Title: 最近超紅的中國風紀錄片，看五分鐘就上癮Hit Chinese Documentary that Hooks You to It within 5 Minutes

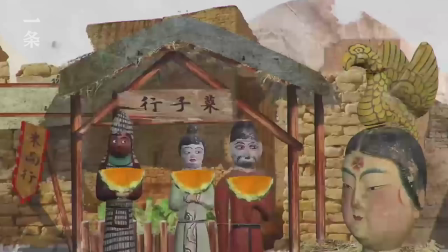李三,你給我站住你聽說長安來的李三和胡人的兄長結伴做生意
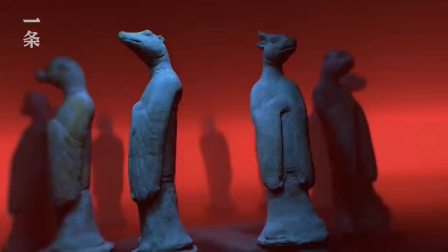可胡人兄長後來竟然又故失蹤了
五分鐘講一件國寶中國三萬多件一級文物中
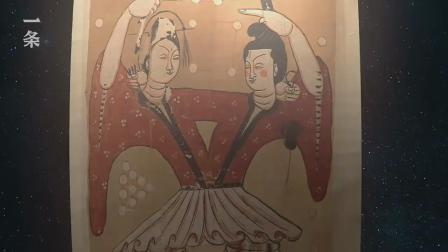選擇100件國寶按照一個時間流從新世紀時代開始一直處理到原明清
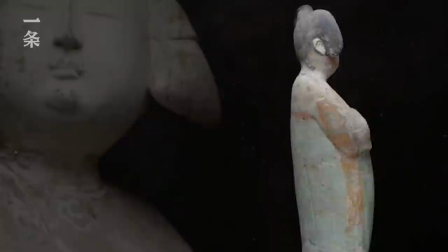回到文物誕生的那個時代去思考設計的思維用途
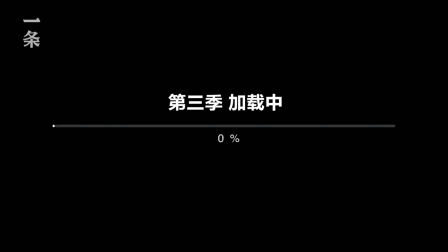為每一個國寶量身訂做它的表現形式
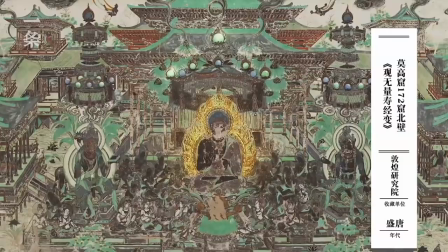走到第三季正好是魏晉南北朝到隋唐
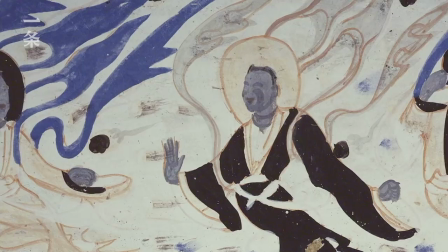魏晉南北朝的這300年間是大分裂、大融合、大衝突
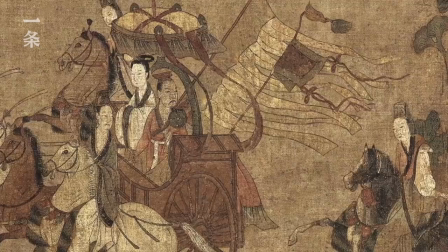書畫藝術也是它的一個初創的時期把曹植、洛神父的這種偏弱、驚鴻
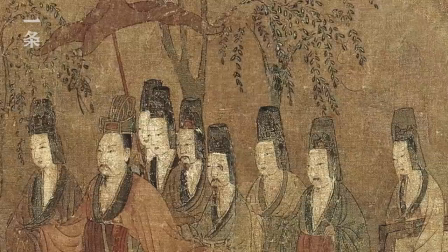一刹那的震撼能夠體現出來打開一幅卷軸
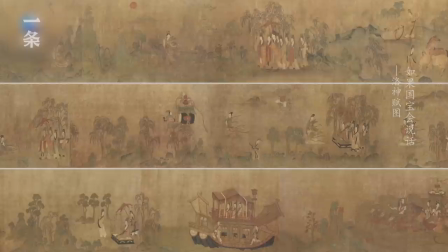如果是捐這一次就要斷8000多根說那算了,我們還是不要拍
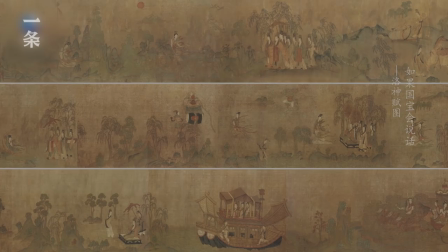我們盡量能用到高清晰的數字採集過的圖像也是為了文物的保護
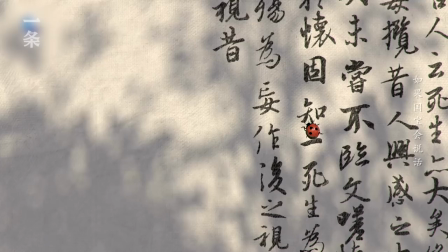藍廷的這一集用了AI的技術掃描了藍廷序的整個運筆
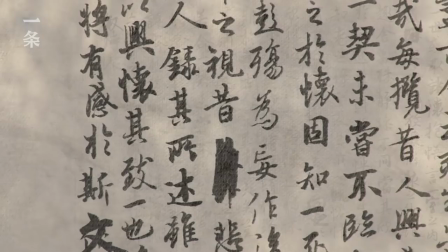它有圖改,有停頓有它的情緒在裡面觀眾說我好像拿著西枝的這支筆
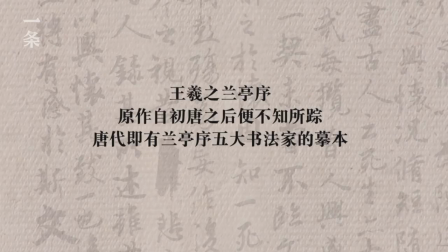跟著一起寫完了藍廷回到歷史現場揣摩它的想法
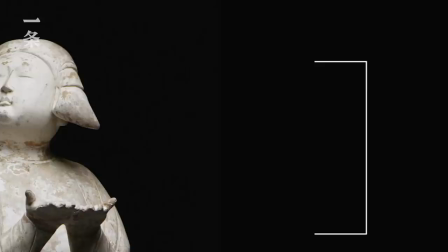進入了隋唐,我們說大唐氣象一個包容,一個開放的時代
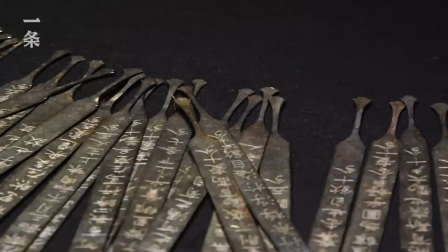《論語與主》《九愁》這一集用這樣一個舞台感角色化的東西
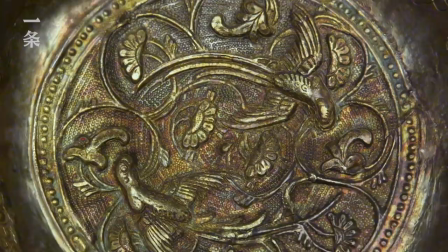李白丹秋生征夫子的這段對話來講了一個九愁的使用和他的歷史背景
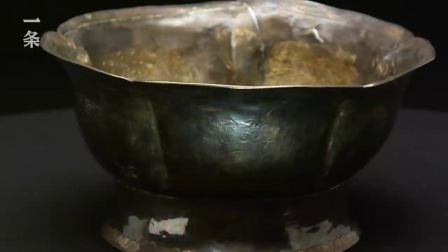陪我一杯不妥不妥咱仨都是朋友該同飲
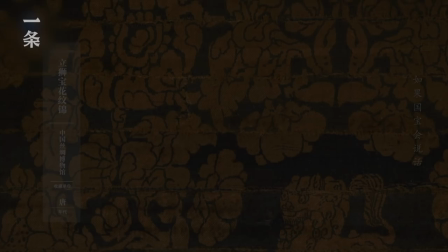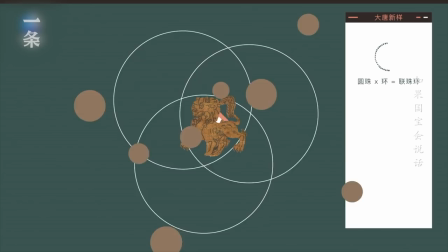這一集被封神了的《歷史寶華文景》
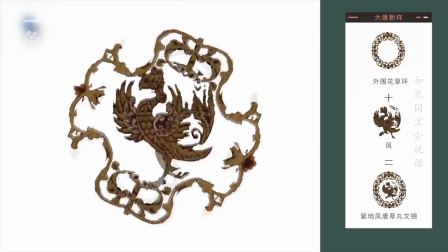從現代的設計師的這種角度用編程的思維來解構了大唐信仰它的魅力
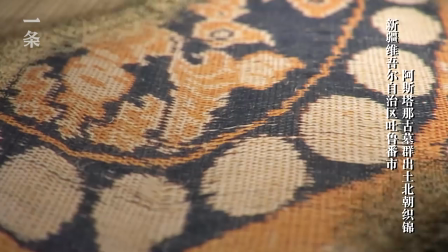因為它完全打破了傳統的文物紀錄片的思維架構和表現方式
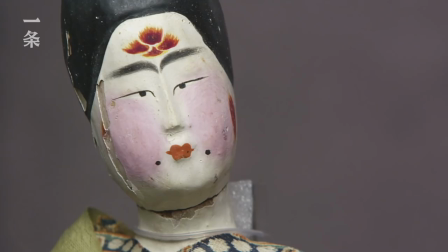這裡可是真正的國際超級大市場動畫讓這些蛹都活了起來
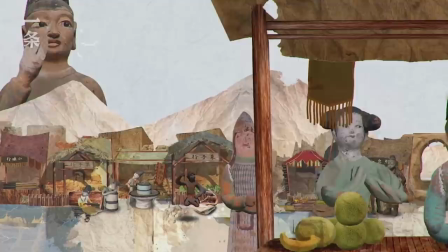在一個市集裡面有一個特別的唐代律令在這執行
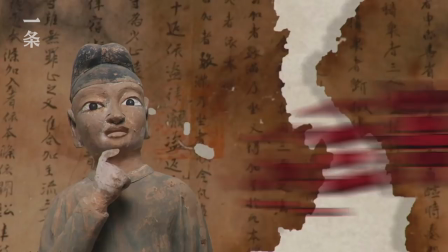若負債為期不長,100匹以上最佳三等
回到了博物館奇妙頁
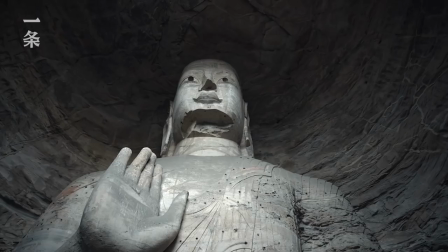雲崗,我們應用8K的技術呈現在高分辨率的畫質中,能留存更多的一些細節
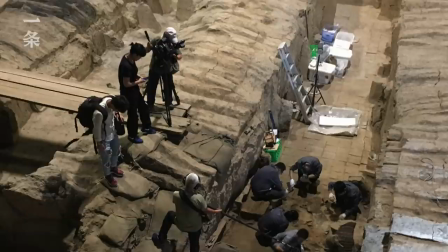我們應該是從17年就開始做前期的調研了團隊陸陸續續的應該也有100多號人了